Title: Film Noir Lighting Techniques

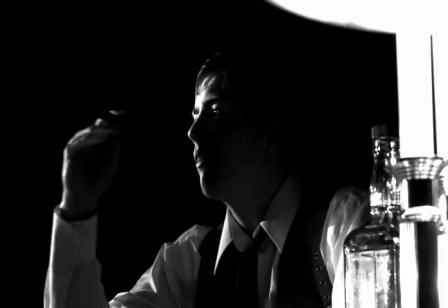I'm sick of this filthy town, twits and goons run the streets and no one seems to do a damn thing about it.
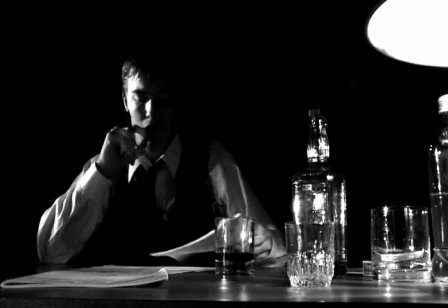Well that'll change soon enough when I get my hands on them. Come in.
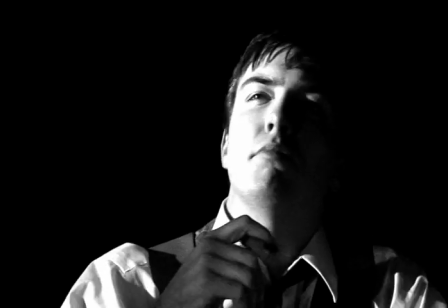She strolled in, looking like she just stepped out of the page of an upscale fashion magazine.
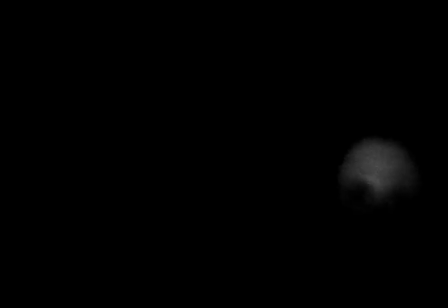And all I could think was what I wouldn't give to be the subscription card that rests between her pages.
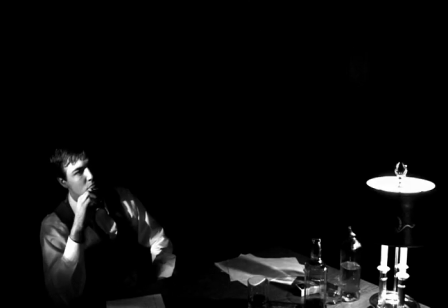What can I do for you toots? I have a case that only a talented gumshoe like yourself can solve.
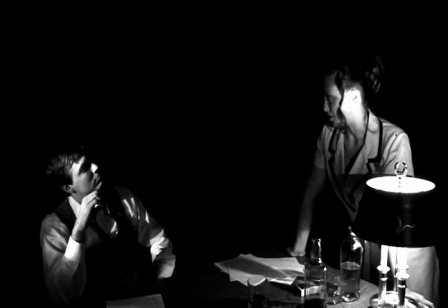I can pay you by the hour using coins or greenbacks, but if you prefer other means of payment, we might just have to figure something out.
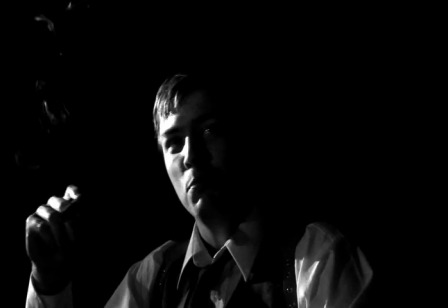Well, I don't do business with a woman.
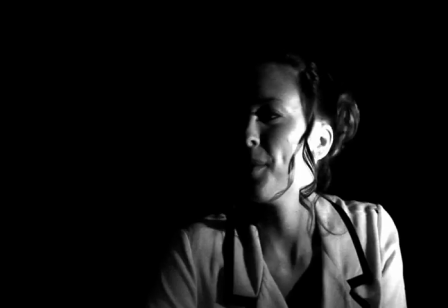That is, until I get her name. It's Missy. Missy Fleming.
And cut.
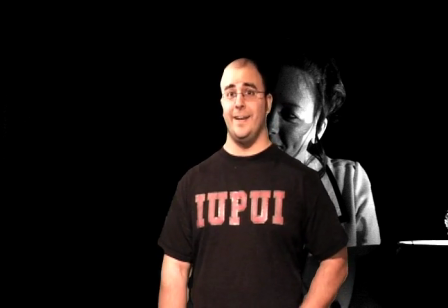Why hello there. Sounds like these two sassy characters are going to be going at it all night. I don't want to take up too much of your time, but I do want to talk to you about something.
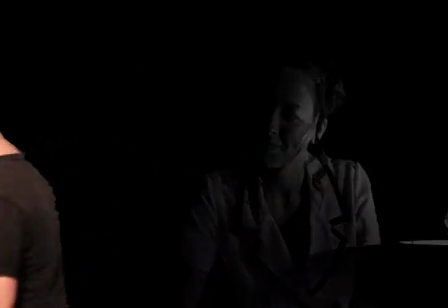So go ahead and come with me. So what are we looking at right now?
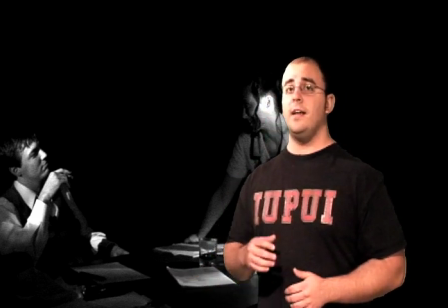Many of you at some point have seen this style of filmmaking in the classic crime dramas made famous in the 1940s and 50s.
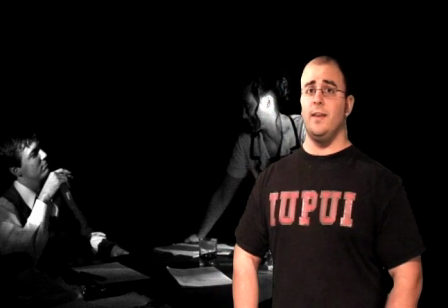This style of filmmaking is called film noir,
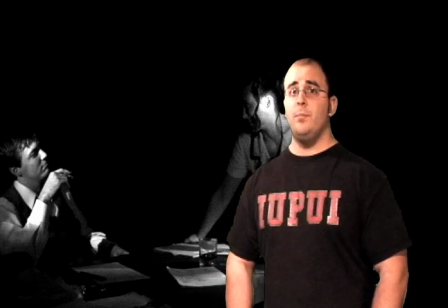and it is a filmatic style that utilizes shadows and high black and white contrast to convey dramatic and suspenseful emotions throughout a film.
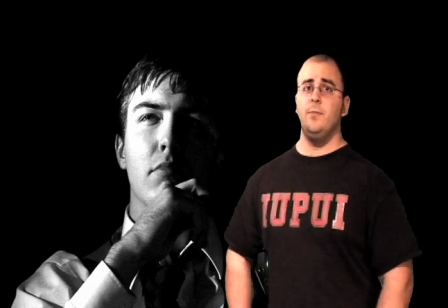The trick to this look is to be clean and crisp At the same time keeping your whites and tints And focused on what you want your viewers to see
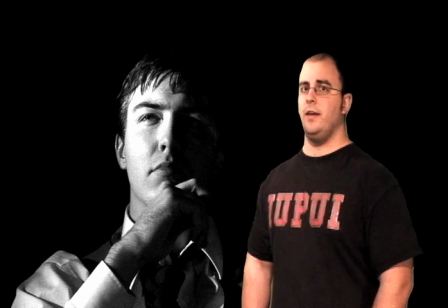Utilizing techniques like unique camera angles Silhouettes,
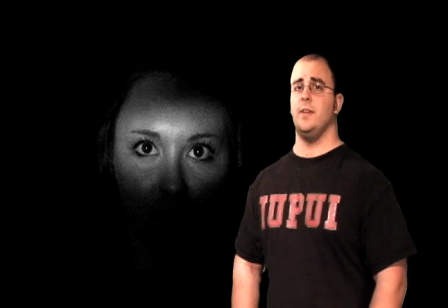smoke, and lighting of the eyes Can dramatically increase the effectiveness Of the film noir style that you are trying to achieve Now,
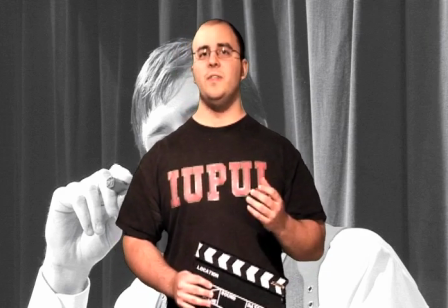let's see what would happen if we keep this scene Black and white, but remove this highly effective Film noir style of lighting Action!
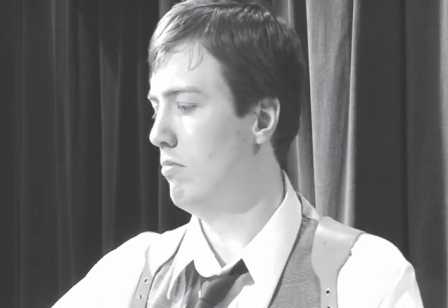I wasn't sure what just happened There must have been some kind of power surge. Oh well, better find out about this case.
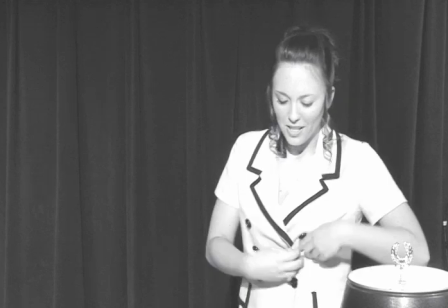So, what's this case that you need help with? What is it? Well, it's a pay job.
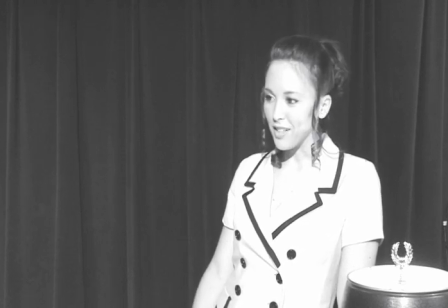It would be right up your alley. My sister, she went missing a couple weeks ago, and I just, I really need help finding her.
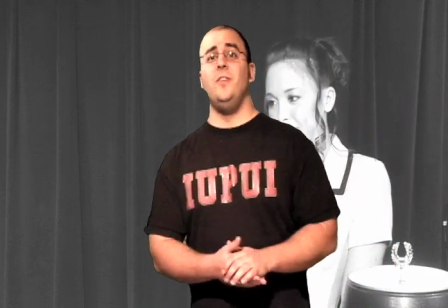Pretty painful, right? Notice the dull colors and heavy fill lighting.
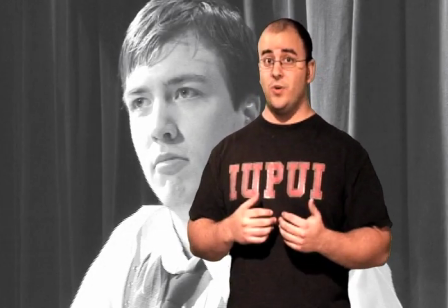This will cause your characters to be evenly lit and as a result completely eliminating the hard contrast between your blacks and whites.
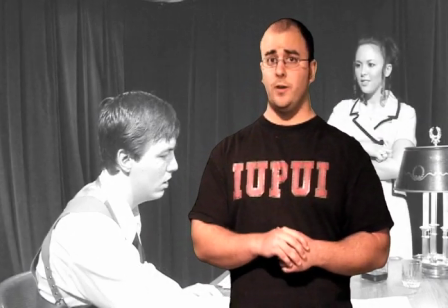You want to steer clear of this otherwise you will not achieve the film noir look that you want. So how can we get our characters back to their former witty selves?
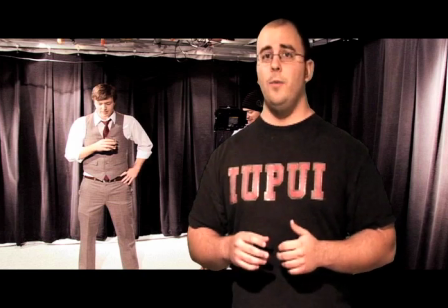Let's try reintroducing the film noir lighting style back into the scene and see if that does the trick.
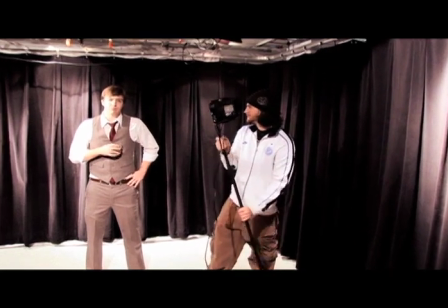The first thing you need to do is introduce hard lights onto your set.
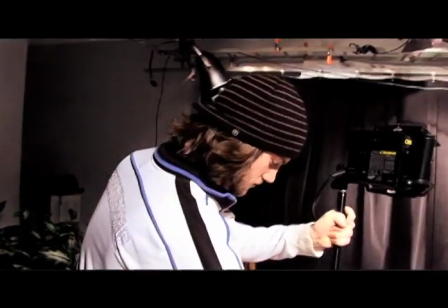Next, you will want to focus the lights onto your subject in order to show the viewer what you're wanting to emphasize.
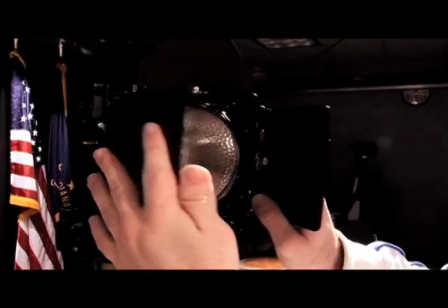Use the barn doors on your lights to do this. This will narrow the field of light that is lighting your subject and only bring out what you want the viewer to see.
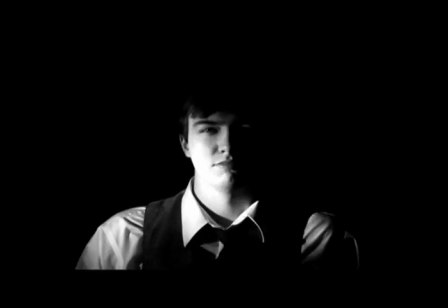To achieve the Film Noir lighting style, remember to use dark shadows and crisp black and white contrast.
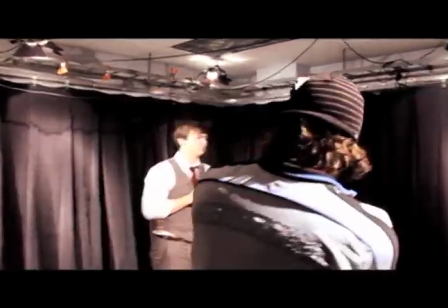Film Noir lighting is known for its lighting styles that shows a character's personality by the way they are lit.
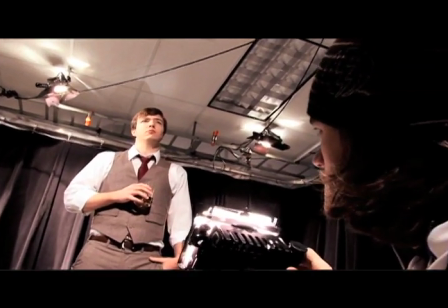You can see if we place the light at a lower angle it gives the character a more menacing look or
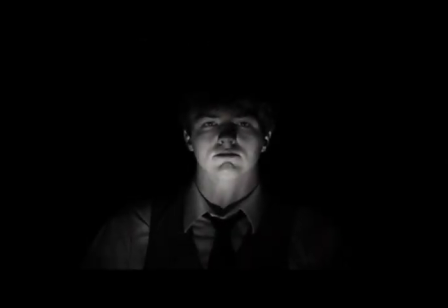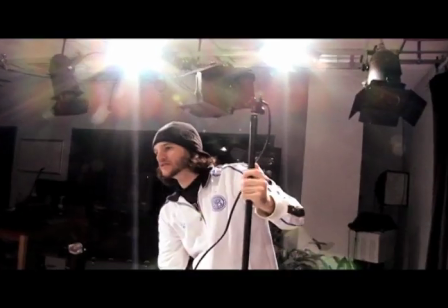if we place the light at a higher angle slightly behind our subject we can achieve a more mysterious or silhouette look.
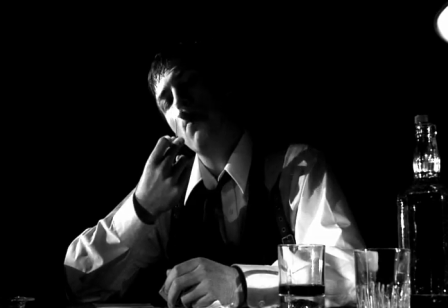Remember to try to utilize as many of the film noir techniques mentioned earlier like smoke and lighting of the eyes.
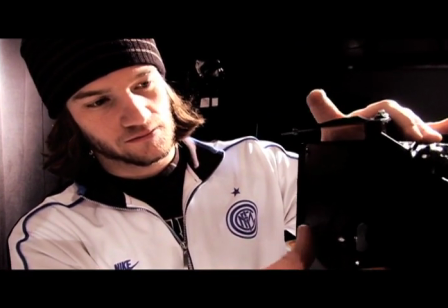To successfully light the eyes of your subject you can either use the barn doors on your lights, or create a small slit in a piece of paper or cardboard.
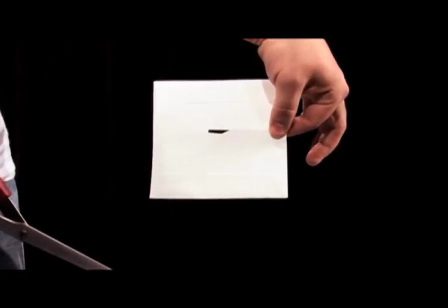This is called creating a cookie.